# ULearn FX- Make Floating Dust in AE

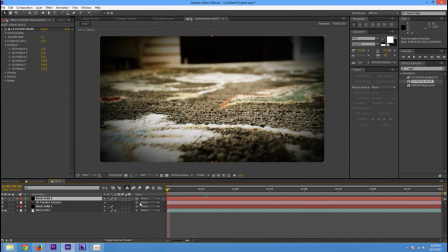so now we have this again
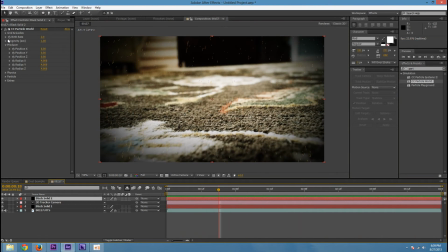cool but not what we're really looking for so I'm gonna go to the longevity or however without however you pronounce that and turn that up then physics
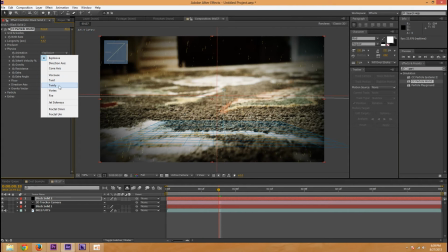turn that to twirly and then rotate the world
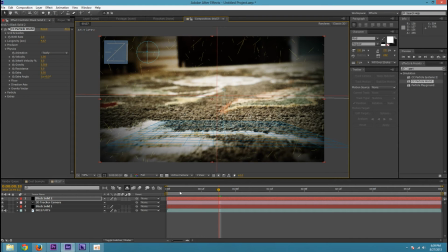so it's pointing at you and then go into particle and change
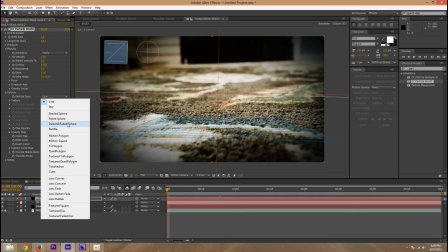it to either faded sphere or darkened and faded sphere for this I'll use darkened and faded sphere
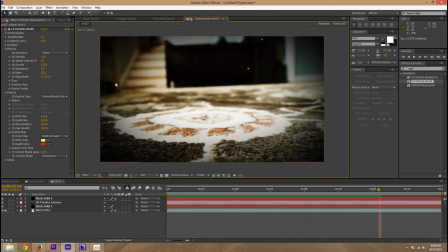and so now we have that little actually you know what I'll just use faded so
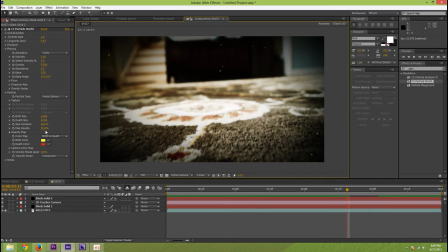that's pretty cool but it's not quite the motion we want so I'm gonna actually turn this opacity up to 50% and then the size variation up to a hundred because dust can be different sizes
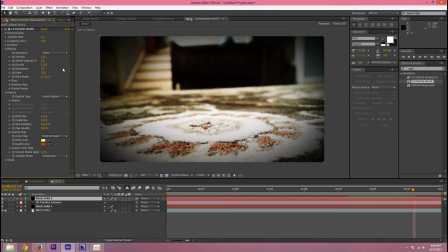and then the gravity to zero and And so now they'll be pretty much still,
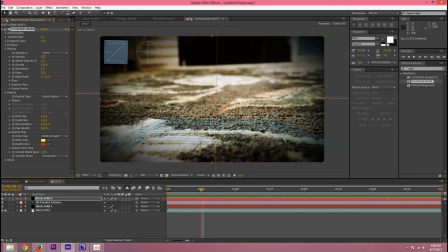but they'll be moving around a little bit. And I'm just going to turn down the velocity, so they're not moving too much.
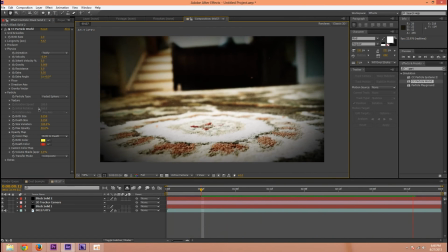It's just a slight little movement.
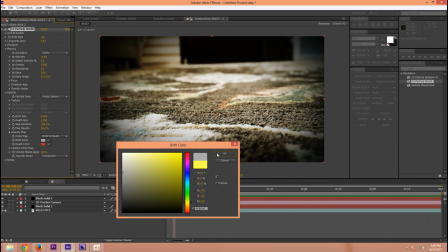And now maybe I'll just bring a white gray there and a darker gray for the death color.
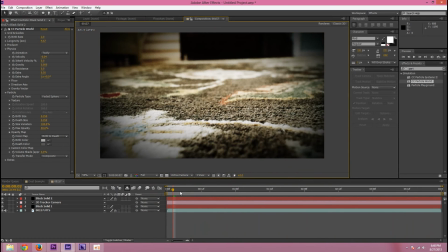And then we now have that.
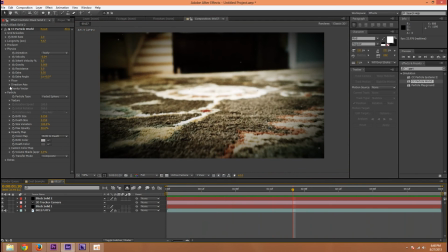okay so now if you go to floor then set that to above floor so now anything above this
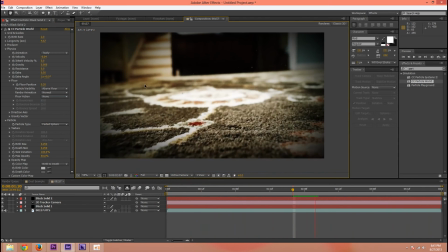floor will show but nothing else so you can see some of the particles are almost sticking
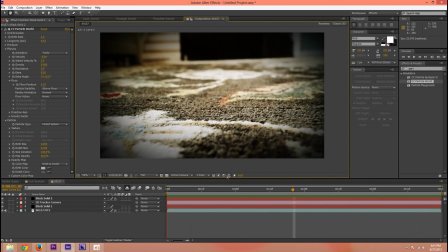to the floor now there aren't it does cut off on how many there are and I'm gonna bring
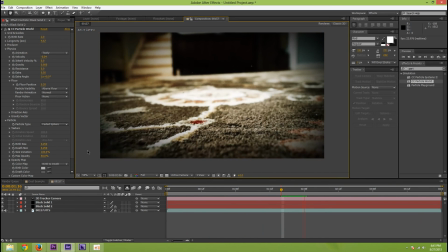this solid just underneath this vignette so it looks a little more realistic so
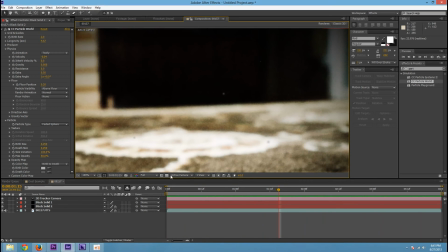we now have this so if you want you can add some more color correction to the
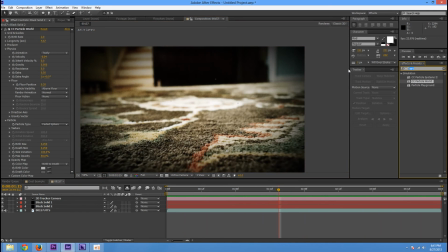particles themselves maybe actually maybe a glow would be cool on those that one turn
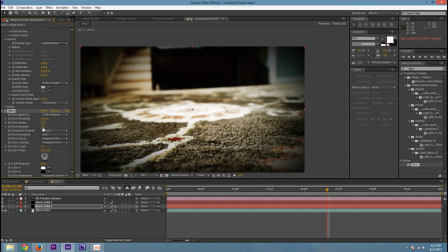up the radius and intensity and
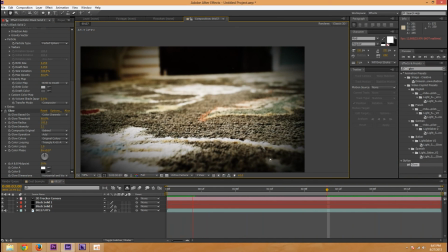that's looking alright so looks sort of like dust so can use this in a lot of situations.
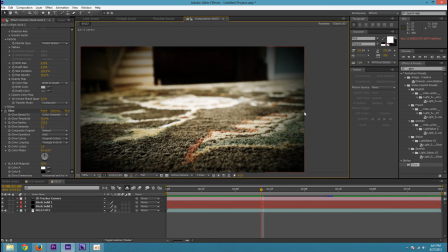You can use this in an animated area, you can use this in an actual motion tracked area, you can use this for a lot of different things. So thank you for watching this tutorial. If you liked it please like and subscribe and if you have any questions feel free to leave them in the comments below. So thank you for watching and I hope you learned something.